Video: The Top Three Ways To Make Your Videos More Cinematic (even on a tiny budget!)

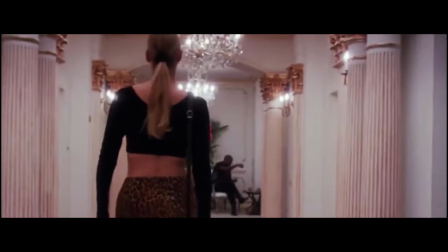That's actually why you may see a lot of camera movements in a boring scene, because the director is worried you're going to get bored and move on.
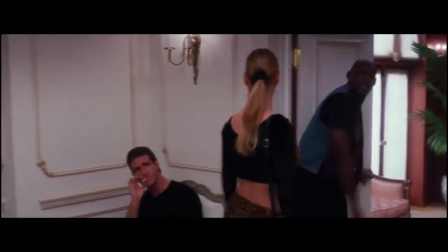So they move the camera around, hoping you'll just be hypnotized and not notice how boring the scene actually is.
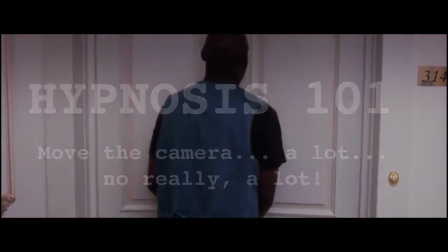So yeah, motion.
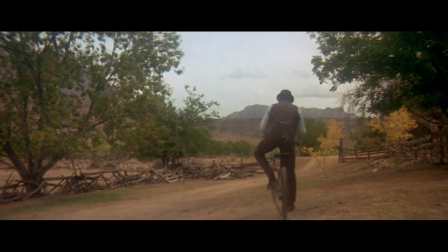This is vital. seek out motion at every turn, this will bring your moving pictures to life in a way that simply becoming obsessed with camera movement cannot.
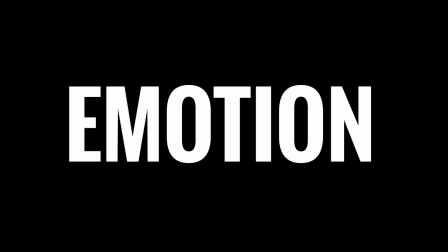The next thing to look for is emotion. The camera doesn't lie. That's why bad acting is so painful to watch.
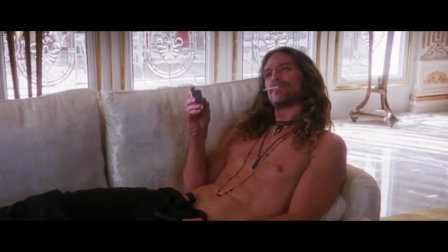The camera just sits there without judgment, capturing every nuance or lack of nuance the actor brings to the table.
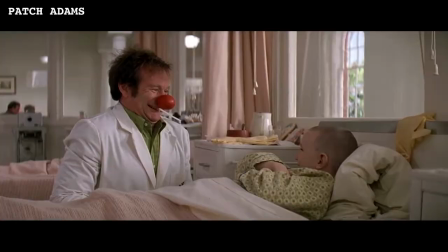But by the same token, if you have a brilliant actor or an interesting subject, the camera will see their emotions sparkle and light up the screen.
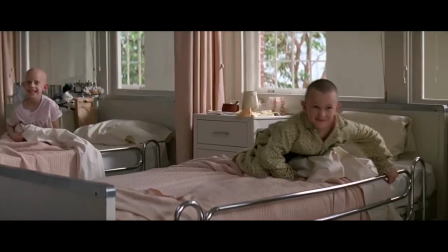A moving picture can capture the essence of a person in a way that a still image cannot, and this is exactly what makes movies so interesting.
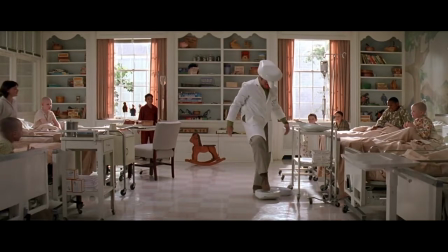But if you don't seek emotion, you're not exploiting the intrinsic power that the camera has.
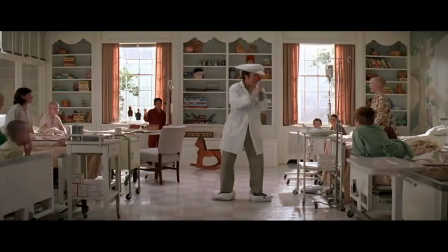In fact, you're just roundly ignoring it, treating it like that kid nobody wants to pick for the soccer lineup, and that's just crazy town behavior.
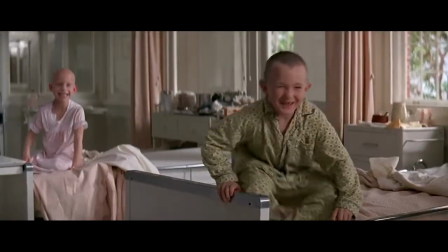Not seeking out emotion means that your films will not have any substance. They might be beautiful, they might be full of movement, but they won't make the audience feel anything.
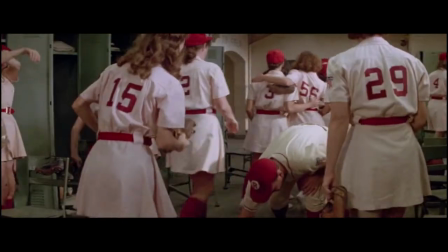And that's why people go to the movies, to feel something.
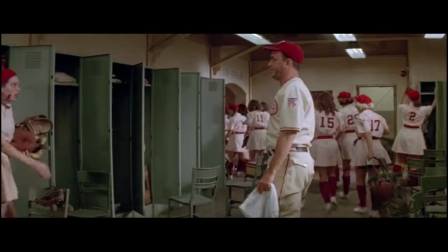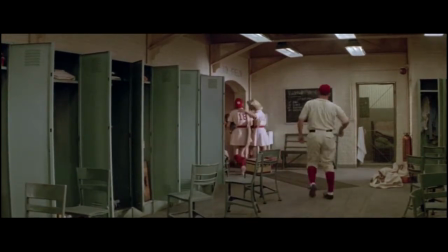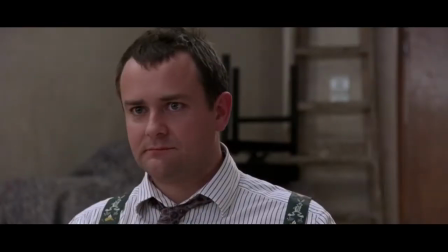Emotions don't have to be big epic ones, though. It can be just a sparkle in your subject's eye.
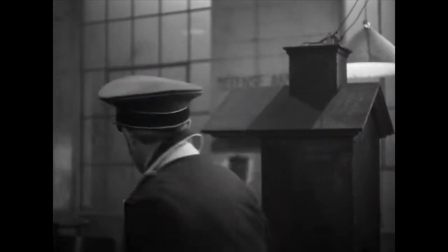It can be the clench of a jaw as they speak about something that angers them.
Put that phone down.
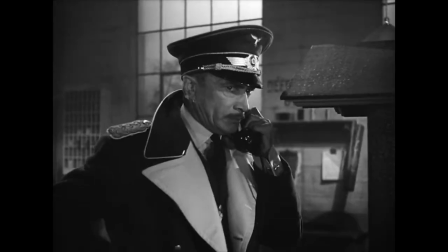Get me the radio tower. Put it down.
It can be stoic or it can be histrionic.
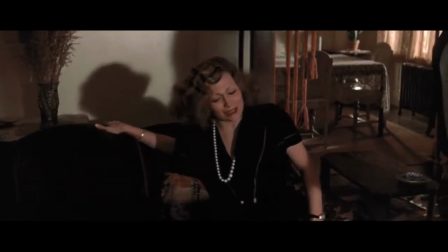He's my sister and my daughter.
It doesn't really matter as long as the emotion is there.
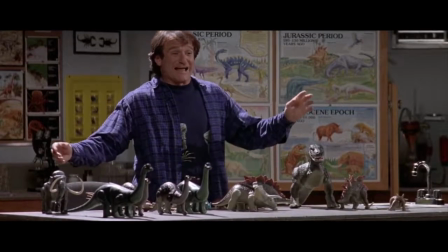The source line.
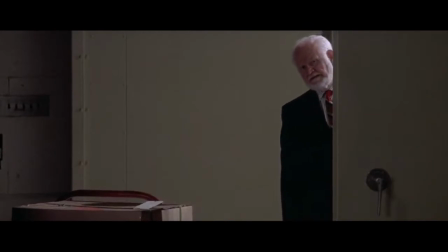And please welcome the king. It's a dinner show.
The next thing you need to do is to fall in love with light.
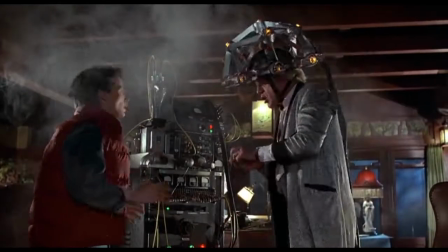That's the starting point of all images. Without light, you have no image. Light literally tells the story on screen.
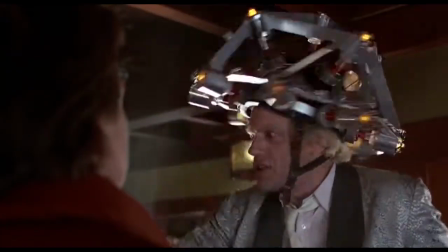Light captures the motion and the emotion. Light allows your characters to live. And not all light is the same.
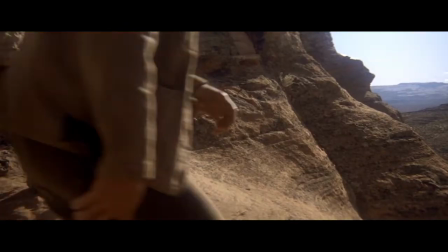As you begin to observe the way light falls in nature, the way the sun hits a person's face,
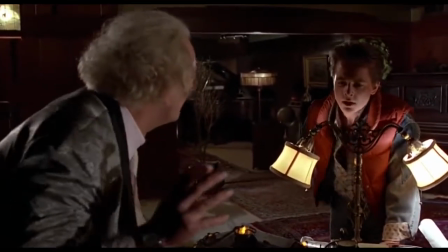or the way a desk lamp pools golden light in a dark room, you'll start to see that light tells a story.
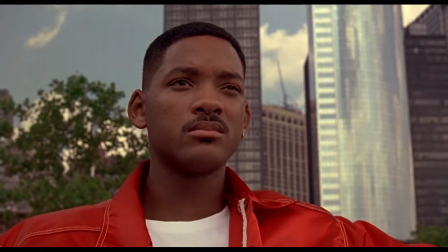What you're looking for is lighting that tells the story that you want to tell.
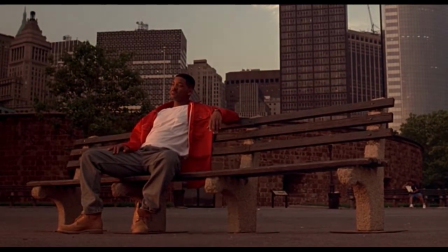That does mean more work, not necessarily accepting the obvious choice, or the easiest choice.
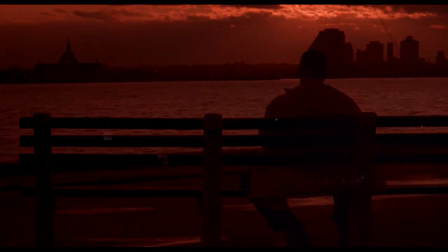Looking for interesting lighting, looking for lighting that has something to say, learning how to use light to shape a scene and create a mood.
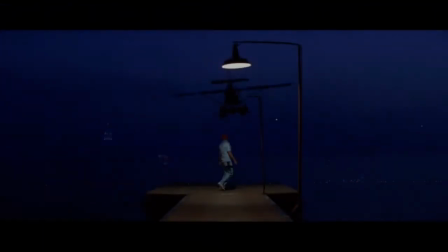Learning to work with light is not easy, so don't feel bad if you struggle with this.
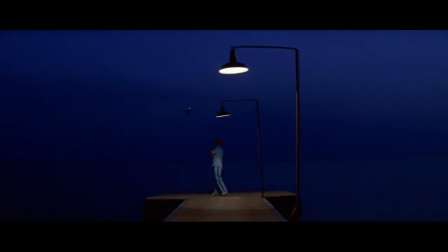But it's one of the key tools a filmmaker has to elevate their images from the mundane to the cinematic.
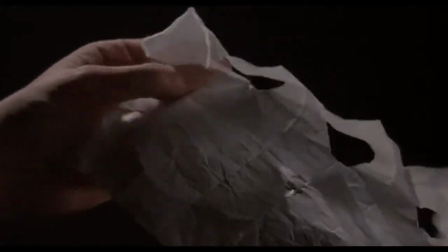And the sooner you start your love affair with light, the faster your images will start to look more and more like something that might deserve to be given a big screen one day.
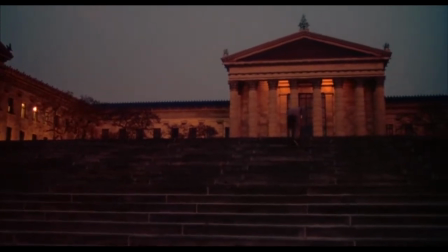So yeah, you don't have to wear black turtlenecks or shoot on celluloid to make your projects more cinematic.
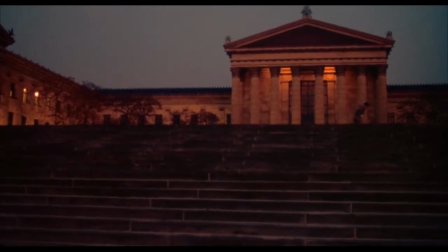You have to think like a filmmaker and use the greatest tool that's available to you. Your brain.
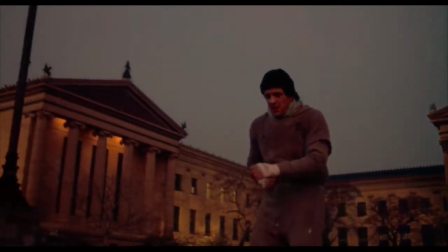Thinking creatively and seeking out motion, emotion, and interesting lighting will elevate your filmmaking far more than an obsession with drones ever could.
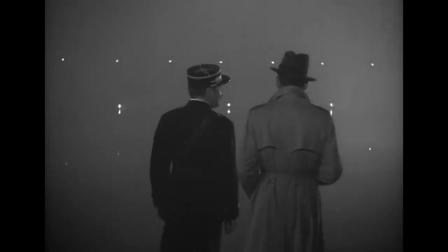But hey, what do I know? Try it out yourself and see what you think of the results. Thank you so much for watching, and I'll see you soon.